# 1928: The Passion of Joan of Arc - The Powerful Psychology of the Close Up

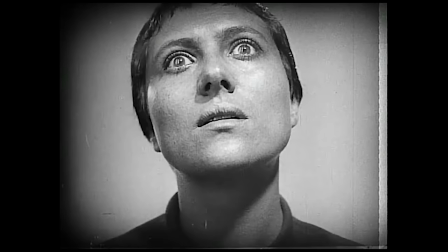1s
Although Maria Falconetti is only really known for one film, The Passion of Joan of Arc by Carl Theodore Dreyer in 1928,
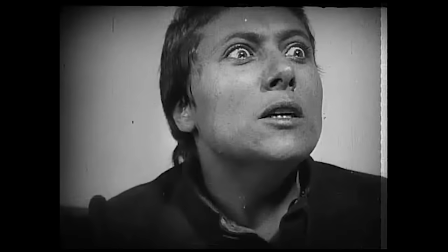7s
it's a performance that's gone down as one of the most intense and richly emotional in all of cinema history.
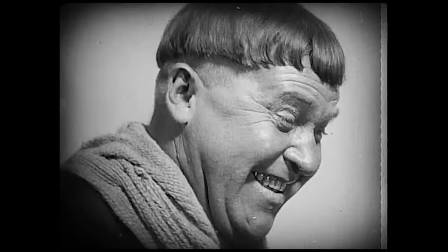13s
As Roger Ebert said in 1997, you cannot know the history of the silent film without knowing the face of Renee Maria Falconetti.
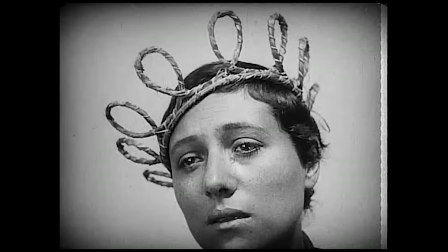21s
But out of all of the performances in silent cinema, why is this one regarded as so powerful?
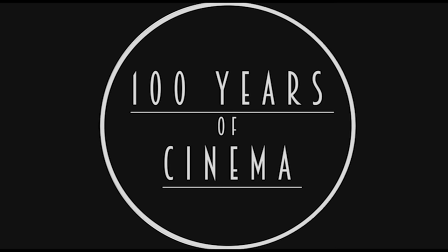26s
The answer lies in the close-up. Hello and welcome to 100 Years of Cinema, we'll be taking a look at at least one film each year from 1915 onwards to track the evolution of film over the last century.
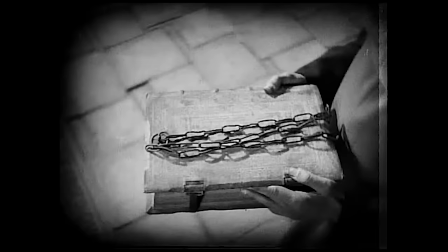39s
The Passion of Joan of Arc takes real testimony from the actual historical trial to tell the story of Joan's last days,
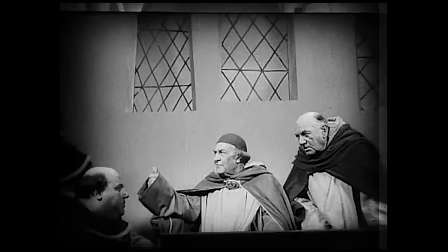46s
and although Dreyer had large, expensive sets built for the film, it doesn't contain a single establishing shot.
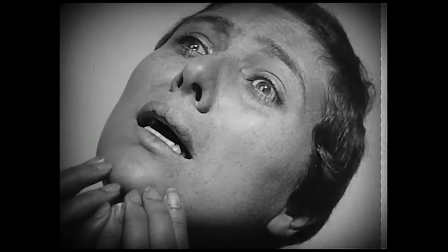53s
In fact, the film is told almost exclusively through close-up. Think about the variety of shots that are used in a modern film.
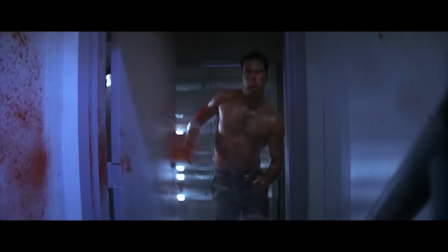60s
An establishing shot shows us where the characters are in the world. Two shots let us know where the characters are in relation to each other.
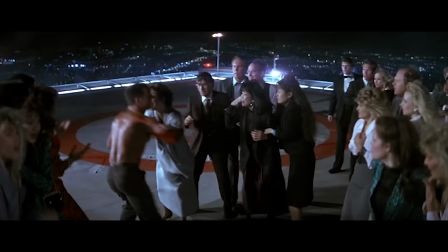67s
Wides, mid shots, panning and editing all help establish the geography of a scene.
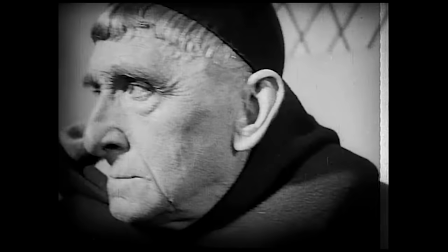72s
But instead of this, Dreyer chooses to frame tight around the characters faces in almost every shot.
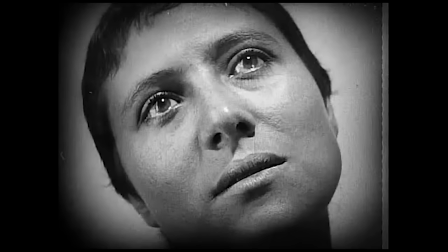78s
Very few shots contain more than one person and there's almost no camera movement. This makes it really difficult for the audience to place where the characters are within the scene.
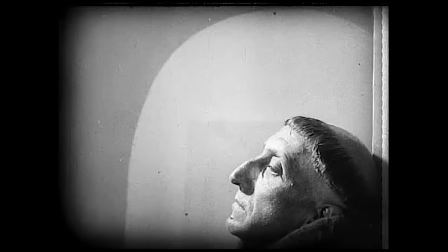88s
What's also strange is that the film lacks any kind of exposition. Although the audience might be aware of the true history of Joan of Arc,
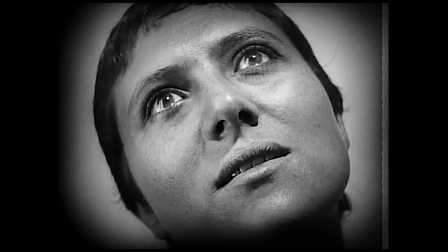95s
the film itself tells us nothing about her life and doesn't even really tell us why she's on trial, because ultimately these details are unimportant.
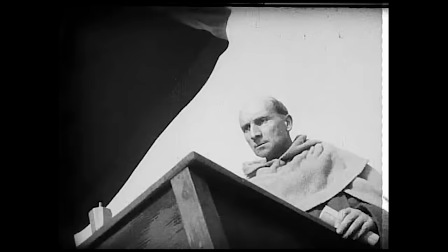103s
Because this film is less about characters as they move through space or the events that unfold around them, and more about the characters themselves.
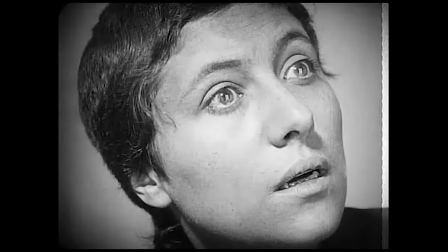110s
Drea pulls in close to represent the scrutiny that Joan is placed under by her jury,
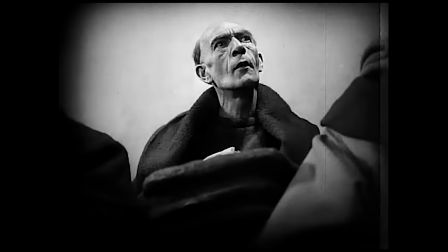115s
but just as the inquisitors have Joan under a lens, so do we as the audience.
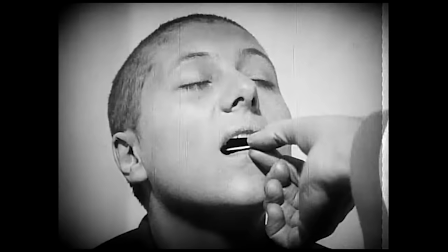120s
This is a film about oppression, belief, martyrdom, religious experience, fear and conspiracy.
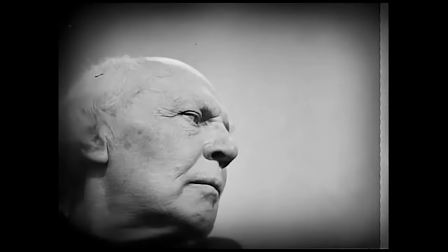128s
It's an intimate exploration of emotion and it explores through one of cinema's most expressive tools, the close-up.
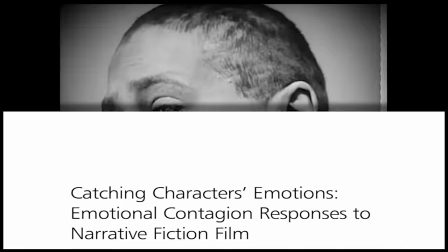135s
In an article called Catching Character's Emotions, Emotional Contagion Responses to Narrative Fiction Film, Assistant Professor of Philosophy at California State University, Amy Copeland,
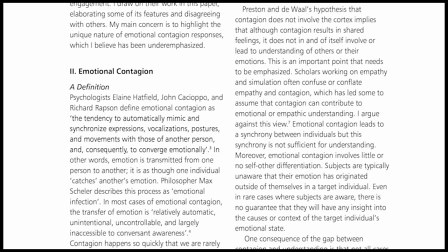147s
talks about the close-up and its almost unique ability to affect an audience through emotional contagion. The tendency to automatically mimic and synchronise expressions, vocalisations,
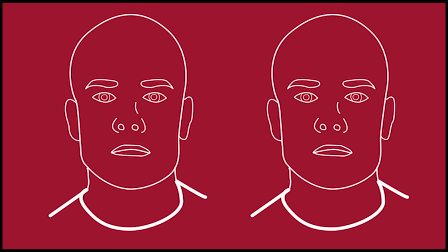158s
postures and movements with those of another person, and consequently to converge emotionally. Basically when you see someone expressing emotion, your body automatically,
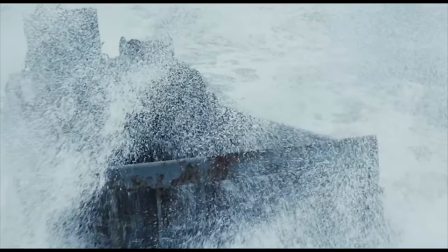167s
involuntarily and unconsciously mimics that expression, and that physical mimicry can affect how you feel emotionally.
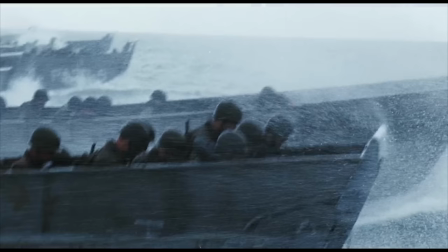174s
Copeland points to the opening scenes of Saving Private Ryan. Before the soldiers storm the beach, there are eight close-ups of different men.
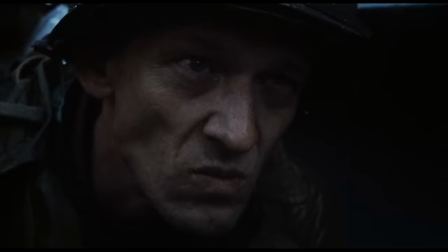181s
Some are praying, some stand in anticipation or fear.
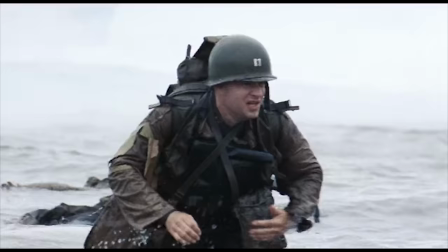185s
Our investment in the rest of the scene lies in our immediate and primal emotional reaction to these close-ups.
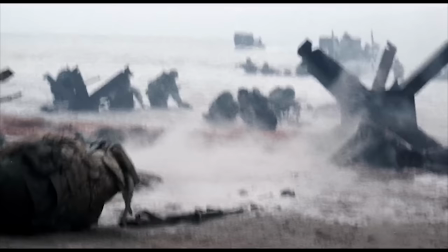191s
When most people think about the storming of Omaha Beach, it's an event so far removed from our everyday life that it's hard to think of the people involved as real.
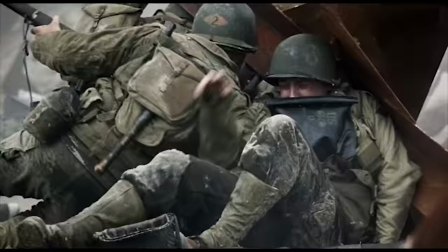200s
Through close-up, Spielberg puts us in the shoes of these men and allows us to take a human perspective on a historical battle.
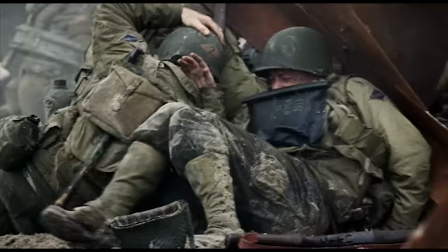207s
This is what happens when you combine a great director with a great performance.
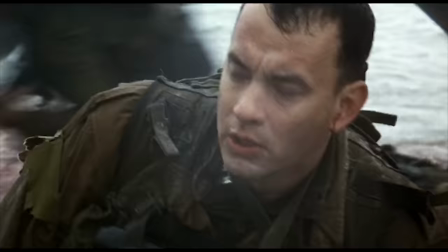211s
A single moment of emotional convergence between a character and the audience can change the meaning of a whole scene,
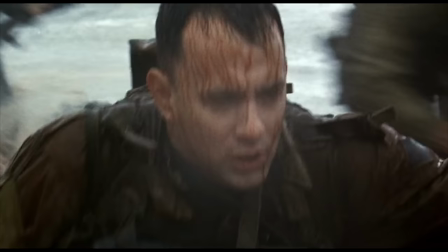218s
colouring the experience and giving the audience a new perspective on events. Take a look at this scene from The Godfather.
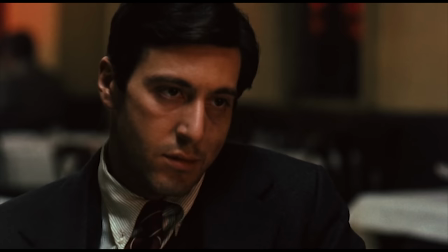225s
Coppola starts with an over the shoulder shot, and then slowly pushes in until he's tight around Michael's face.
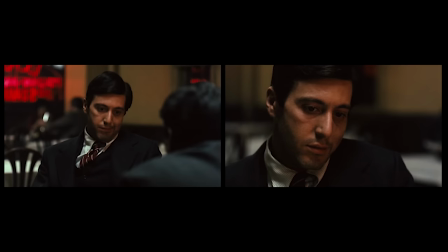231s
Look at these two shots side by side, which has the most emotional impact.